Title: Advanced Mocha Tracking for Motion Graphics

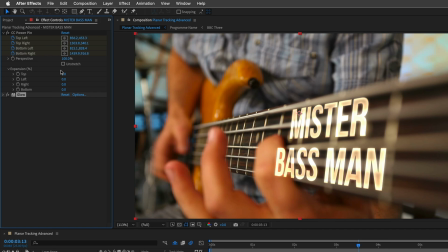(8:16)
And this will allow you to change the percentage of each one of those corners after you already establish the tracking data information from the Mocha plugin. So, for example, I'm going to click on the left side and you can see that I can move it so the finger is not going to collide with my title.
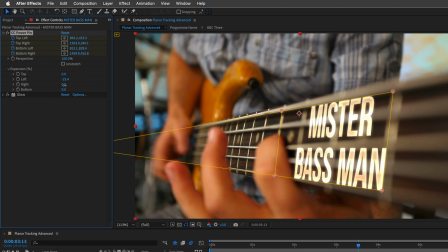(8:36)
And if I want, I can do the other side as well. So I can move it over here. I can also modify the top and bottom. So let's make sure the title is just within the boundaries, the inner boundaries of the guitar neck.
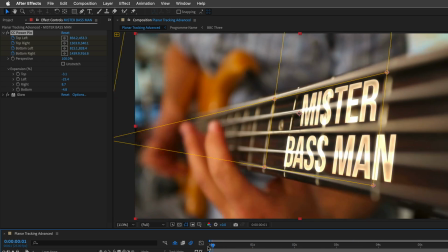(8:51)
And now you can see that everything still works and the fingers are not going to compete with the title.
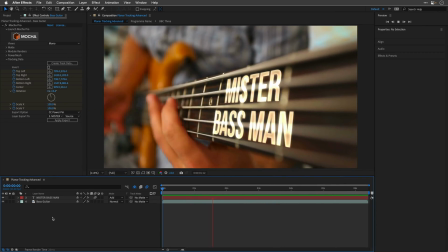(8:59)
And this is how it looks.
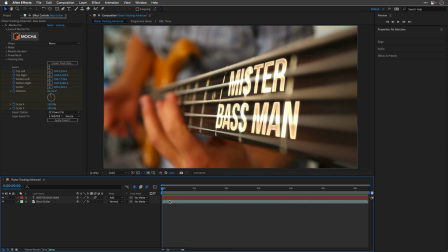(9:05)
And now let's deal with the rack focus.
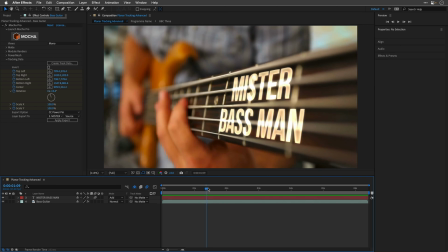(9:07)
Again, the clip is very sharp here and then the focus is changing towards the end to this area.
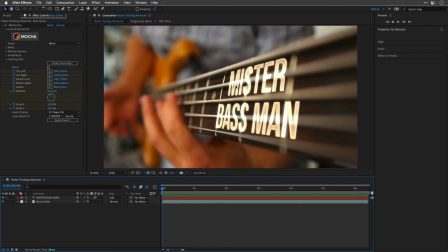(9:15)
So to help sell it and match the title to the same blurriness that we are seeing here, I'm going to start with a shape layer. I'll click on the pen tool, making sure nothing is selected here.
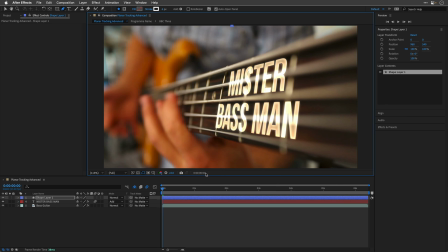(9:29)
And then I'm going to click over here and then somewhere over here, trying to adopt the same angle as the guitar's neck here. Then for the stroke width, I'm going to click in the properties panel and make it much more thicker.
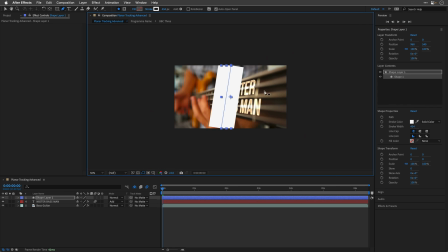(9:48)
I'm also going to zoom out by pressing the comma key, which is going to help me move those points outside of the frame. So I'll return back to the selection tool and grab this point and move it over here.
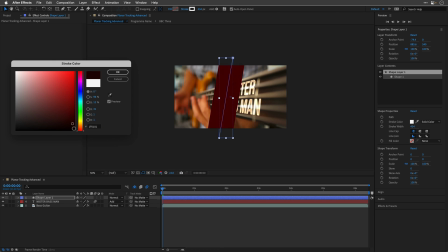(10:02)
I'm also going to change the stroke color to black and I'll name the layer
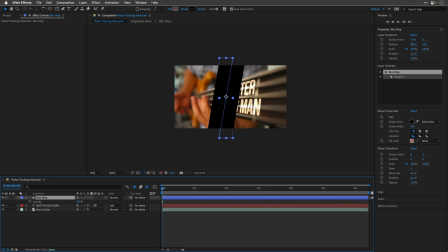(10:09)
blur map press t so i can see the opacity and temporarily change it to 50 percent next i'll press p to show the position and create a keyframe over here at the beginning
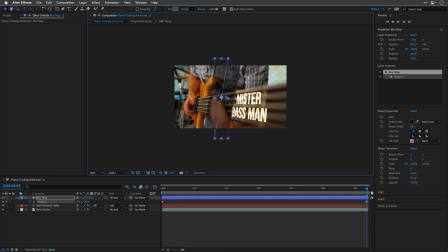(10:22)
i'll move my current time indicator all the way to the end and then i'll grab this line and move it so it will cover the area which is in focus right now so this should follow the rack focus that we are seeing in the clip.
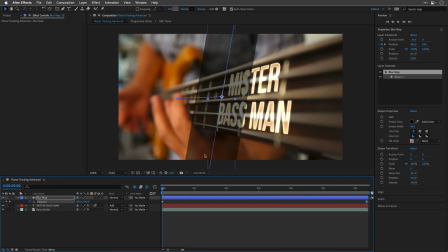(10:39)
Now I'm going to zoom in again by pressing the period key and then I'll apply a fast box blur effect. I'll use a radius of maybe 17 or 15 or maybe even more just to match
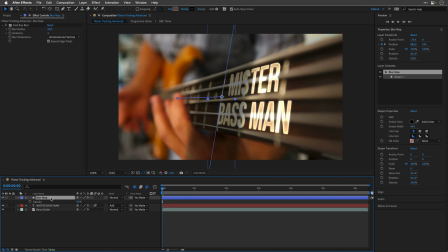(10:55)
it to what I'm seeing underneath and finally I'll press T again and bring it back to 100%. Now this is a utility layer we don't need to see it however we do need to make sure that that we don't have any transparent pixels,
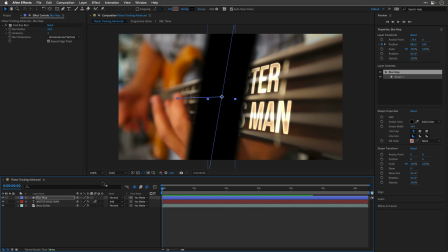(11:09)
because the next effect that we are going to use, the camera lens blur, will be sensitive to those pixels. So we need to fill them with white. And to do it, I'll apply the solid composite effect, and this will take care of the problem for me.
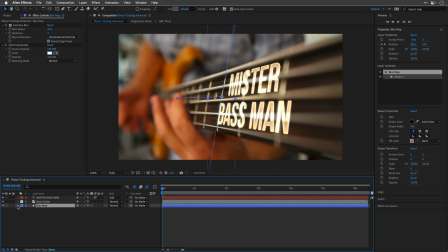(11:23)
Next, I'll grab the blur map layer and drag it underneath. You can also switch off the visibility for it.